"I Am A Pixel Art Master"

And as this increases, just like with the last one, we get more and more options, okay?
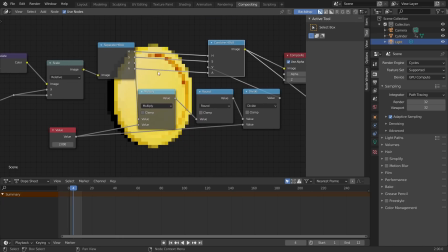758s
So same idea as before. Another thing we can do to give this more of a pixel art kind of look is you see that we have this kind of very nice blurred pixels along the contour, which does look good. However, it's kind of like too perfect. We took Blender, we did this 3D render, and we're trying to beat this up until it has the correct look, okay? So what I'm going to do is I'm going to take our alpha and we're going to say don't let it be anything between 0 and 1 where you can have half transparent pixels. No. We are going to round it to the nearest integer. In other words, it's either going to be transparent, 0, or opaque, 1, because it has to round to either 0 or 1.
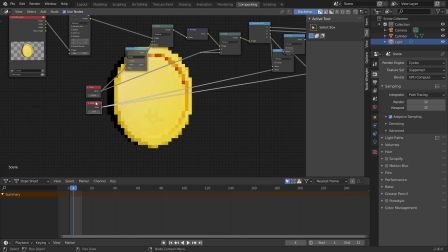796s
Okay? So now what you have is 2 different sliders. So here we have our resolution slider.
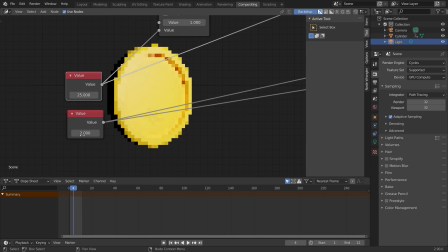803s
Again, this says, how much detail do we want in our pixel art? And the other one says how much color do we want in our color palette. And you can play around with these values without having to redraw again and again and again. That's the value. So you can just render another frame. So for example, this one, and you can see that now we can, again,
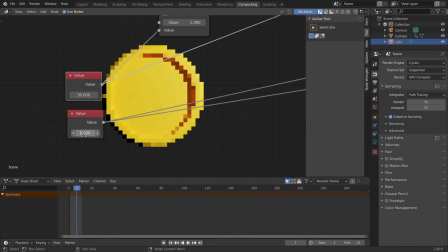821s
do the same kind of thing where we can change the number of pixels and we can change the amount of color palette. If you want it to be high contrast, you can do that. If you want it to have basically the entire thing, just say 100, right? Which is still going to look pixelated, but it's just going to have a very limited color palette.
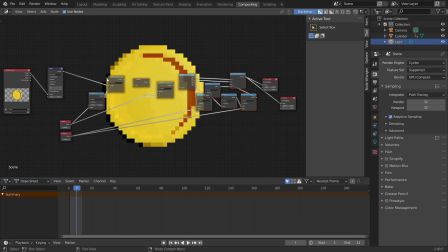837s
And what I did for the initial project is I took all of these nodes and then threw them inside a node group, Control G, just so that all of this would be hidden. So you basically just have 2 sliders. I guess I should have put the blur node in there, but whatever. And then when you render this bad boy out, I guess I already showed you, but let me just show you how you might view this thing.
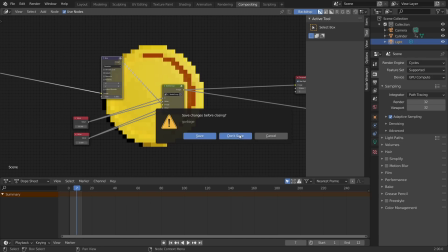856s
So save your project. I'm not going to because I know how to make this. I made the tutorial.
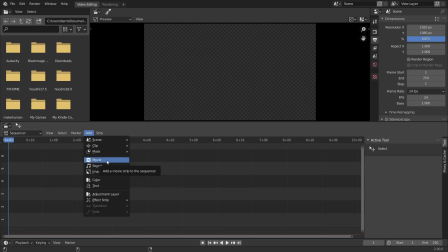860s
I know how to do it. What you want to do is import in whatever it is that you rendered.
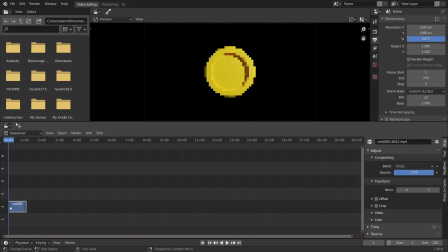865s
For me, it's going to be right here. Again, this was originally 12 frames per second. It will automatically fix for that. And then we just say Blender play between frame 1 and 12, which ends up looking like that. Again, the reason this looks so good is not because we took it and pixelated it. That would just make it look like a mosaic blur was applied to it. No. The reason this looks good is because of the 12 frames per second. It looks good because of the limited color palette, because of the interpolation that we gave it, and because, I don't know, because I made it and everything I make looks good.
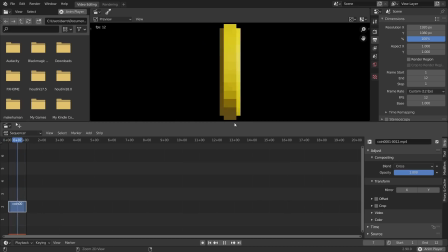897s
Hope you enjoyed the tutorial. Anyways, If you want more, I guess maybe come back to the channel.
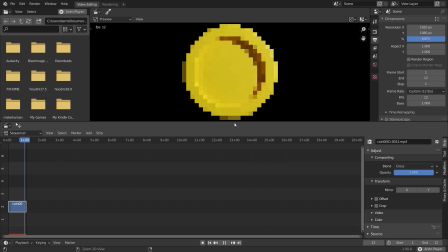903s
That's where they will be hosted. If you are interested in exclusive tutorials that are not posted for free on YouTube and stuff like that, Patreon is where you go to get that.
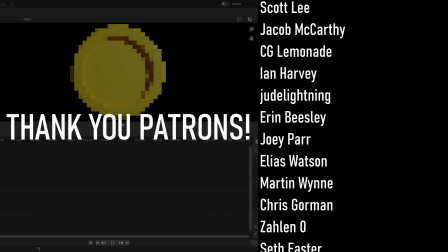914s
You can also get behind the scenes access. You also get Discord stuff that you wouldn't otherwise be able to see.
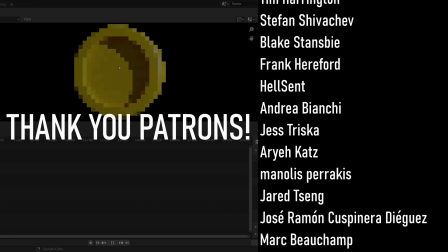920s
Blend files for projects like these. I will be uploading the Blend project file so you can actually play around with this and have the node group so you don't have to make it yourself anyways.
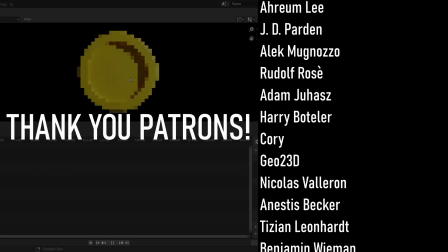929s
Thank you for watching this nonsense. See ya. Oh wait, do you want to say goodbye?
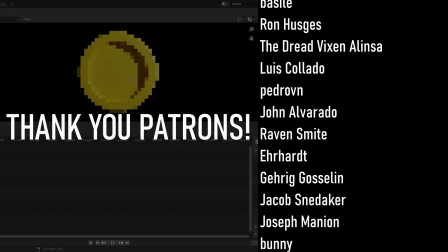934s
Yes. Yeah.